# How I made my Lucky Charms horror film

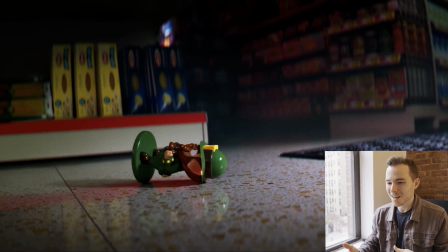(12:17)
So adding this shot into it gave that added context and allowed us to sort of build up that music,
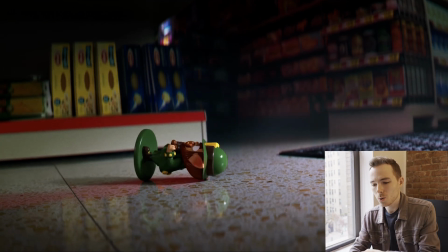(12:25)
the horror sound effects, and then end it once the toy sort of rolls into its position on the other end,
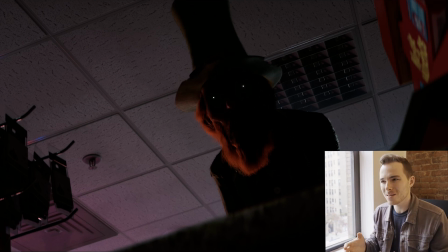(12:31)
at the other end of the floor, and made the whole scene sort of play out more the way we expected it to.
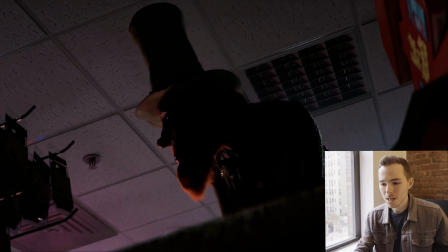(12:38)
And it's clear, like, what's distracting him, what he's looking at, and where the leprechaun's going after this.
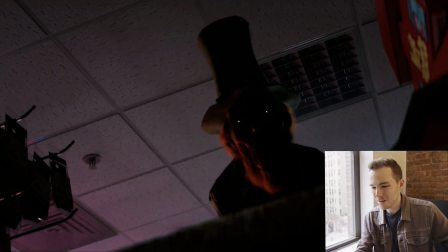(12:46)
And of course, you have to have the
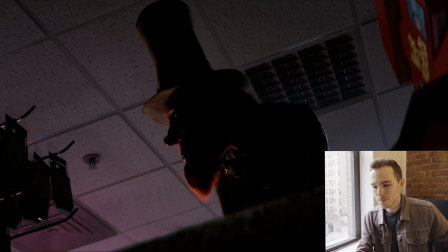(12:49)
very prominent neck turn sound effect of just of leather and some bones creaking. It was something I really wanted to do.
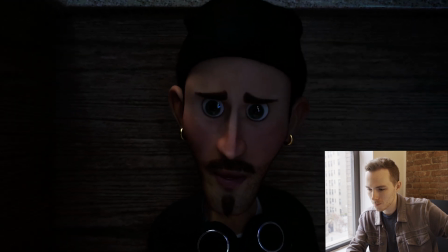Those shots, it's one that was originally supposed to be a lot shorter.
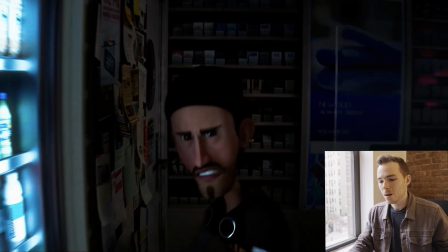(13:08)
The idea of it, and this was changed even before the first screening of the film, I realized after I animated the shot that it had to be different.
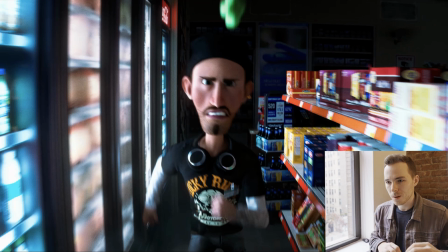(13:17)
So originally, the character was just going to basically turn, get up, and then be hit by a lucky charm. So there was not even any running. He only moved like a foot, and then he gets caught. And this turned out to be visually just very confusing. It was basically the beat didn't feel like it had any impact. So he would get up, get hit, and then that was basically it. So I wanted to extend that by having him actually run down the aisle of it for at least a few seconds, so you feel like, oh shoot, he's gonna get away, and then no, he gets caught. So it gives you like at least the semblance of like he has some chance of getting out.
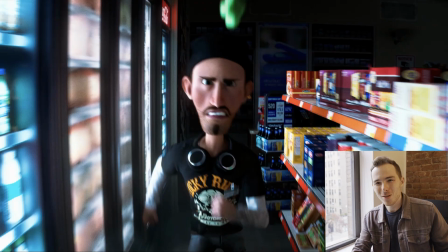(13:54)
But in the end, of course, that doesn't work.
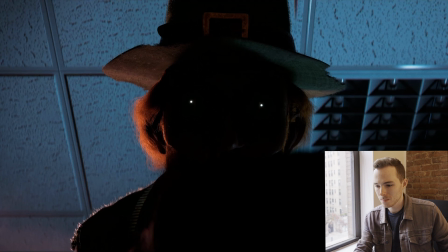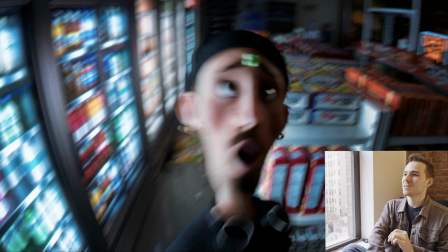(14:02)
And it must be pointed out how great the music turned out for all this. Our great composers, Adam and Dan, came up with the weirdest instruments, especially at this point when he gets caught. They found like the weirdest sort of stringed instruments. I don't even know what they're called, to sort of create the presence of the monster and give this sort of weird, magical, ethereal quality to it. It also invoked just the strangest of vibes, especially for this moment when it's like
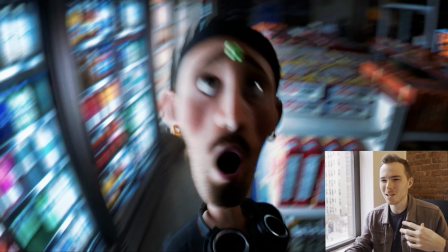(14:32)
virtually being like hypnotized / drugs / whatever our character. So it was important that we have just all these crazy instruments being layered into one another,
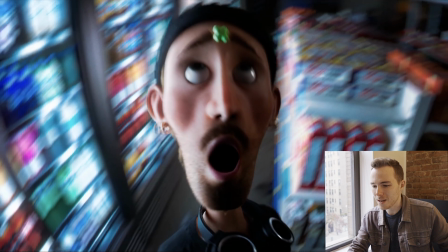(14:42)
and this smeary effect I added on as well was very fun to do.
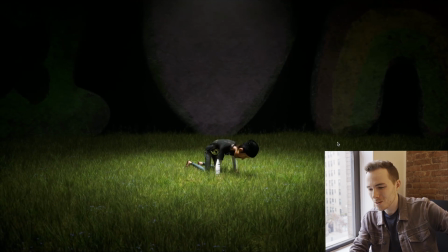(14:49)
And then we are into the magic charms world. This is something that went back and forth a few times. So originally,
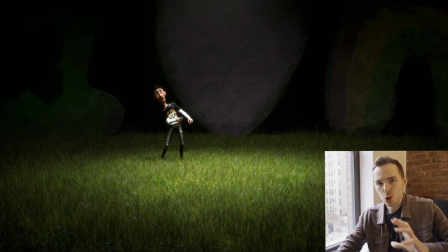(15:00)
there's going to be two approaches to it.
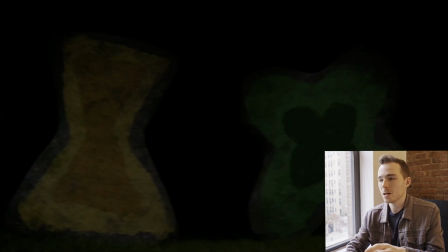(15:02)
It was either he could fall down and end up in a sort of a gray, black and white version of the store. So like, essentially I call it the Mind Store, where it's a featureless version of the convenience store, and he's being sort of stalked by the Leprechaun between the shelves. And I tried making a version of this, and you'll see that in a little bit. But ultimately, it felt, first off, visually uninspired. It was, again, it's very gray, very sort of monotone, or there's essentially only like one color to it. And lighting it just felt like there wasn't a lot of good lighting opportunities here. So that was then pivoted to this idea, which I believe the original version was going to be a sort of grassy field on top of a mountain with,
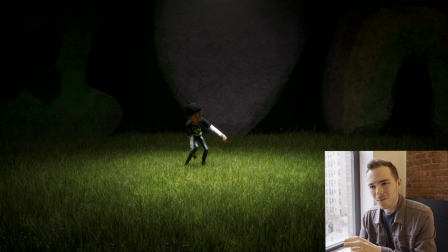(15:48)
of course, the Lucky Charms stones. We didn't quite go that far, so it is more like a grassy field in the middle of nowhere, obviously inside the character's mind, and then the classic Lucky Charms things around it.
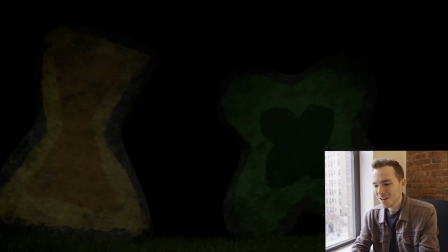(16:02)
But there's a lot of effort that went into getting this grass to actually look right
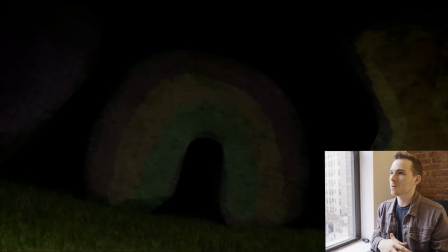(16:06)
while feeling soft and pleasant, because this is sort of a tranquil scene, if you will, at least until the
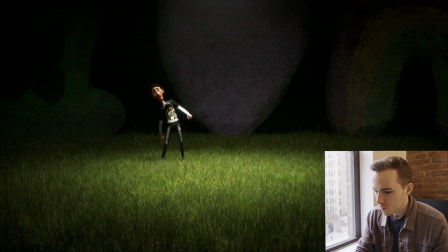(16:14)
Lucky Charms character comes back in. So there's definitely a few iterations in my files of that grass.
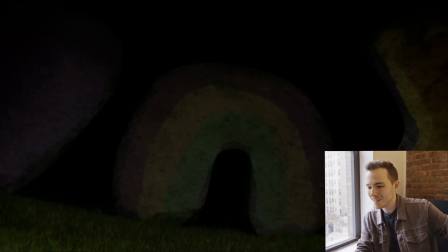(16:21)
Once again, using the Camtrack AR app to get this sort of handheld movement.